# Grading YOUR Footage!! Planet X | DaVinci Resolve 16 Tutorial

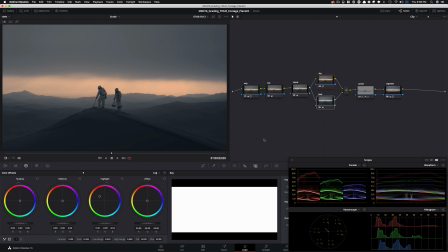(20:54)
So you got to find the right balance and then let it be. Don't overdo it. You got to start off with overdoing it and then pull back to a point where it just looks tasteful and it just looks well done. So this is where I'm going to leave it. Let's go ahead and kill all of this and start from the beginning.
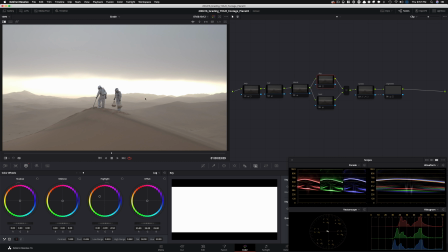(21:13)
But the beginning was this, remember? So I have a still that I'm bringing in right now to show you this is how it was when we didn't unlock all the features in our RAW.
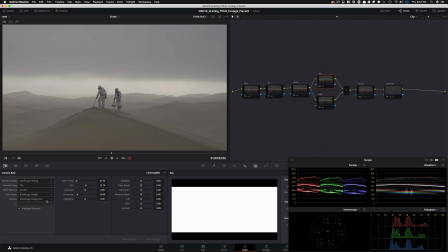(21:24)
And then after we did that, we turned it into clip, we converted it into log, we turned on highlight recovery, so we got our highlights back.
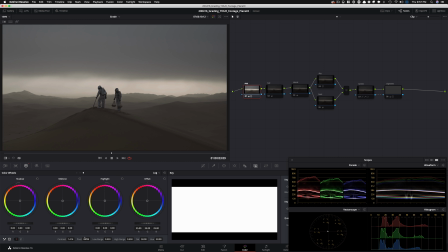(21:32)
Then we started with our contrast, showed you a really cool pivot technique here and how to properly use it. Then we went on to balancing our image to pull out some of this red and desat it by using our color boost.
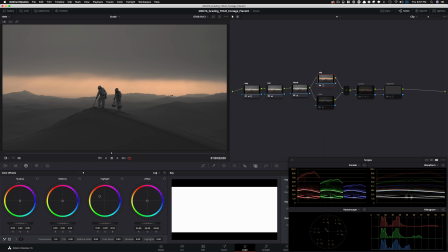(21:47)
And then we went ahead and created a really nice look in the sky by using our log wheels, went into our primaries wheels to create this color contrast with our sky,
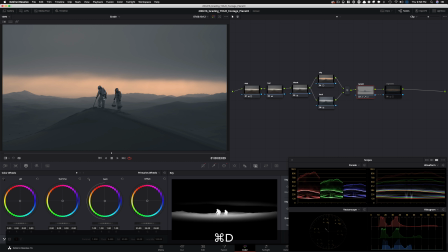(22:00)
and then went ahead and windowed out our talent to pull them out a little bit,
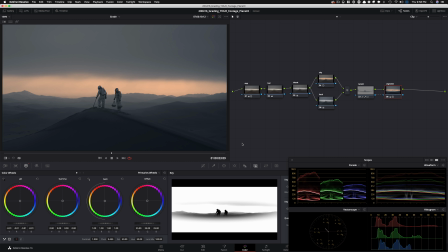(22:05)
and then created an outside node and shaped light in a way where it just creates more drama.
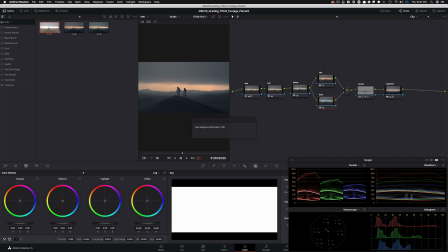(22:12)
All right, I want to just go back to this frame and then let's just look at it before and after.
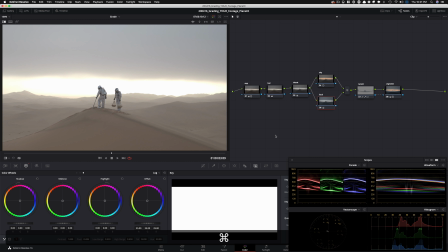(22:21)
So, I mean, this is what was given to us and this is what we turned it into.
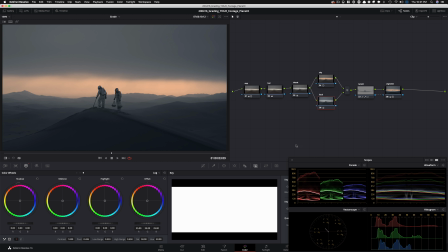(22:25)
So guys, the power of color grading, do I have to say any more? Let's check out the final look in full screen.
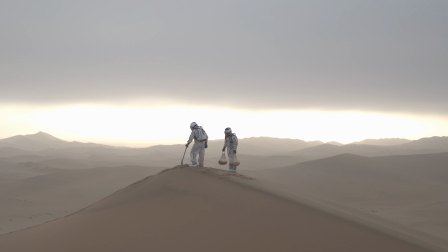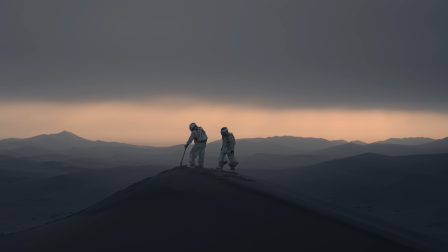I hope you guys had a blast. Drop a comment below. Let me know what you think. So this episode probably taught you more than one thing. Being a creative matters the most, but then technical skills also come in handy because if we didn't know how to work with the RAW module, there was just nothing that we could have done. So I feel like having that concept in the back of your head is not necessarily a terrible thing. That said, I also put creativity up there. Creativity drove this grade, and creativity will drive you to work on any project. On that note, smash that like button, subscribe to my channel for more awesomeness. Make sure to check that link in the description below. I will see you all in the next video.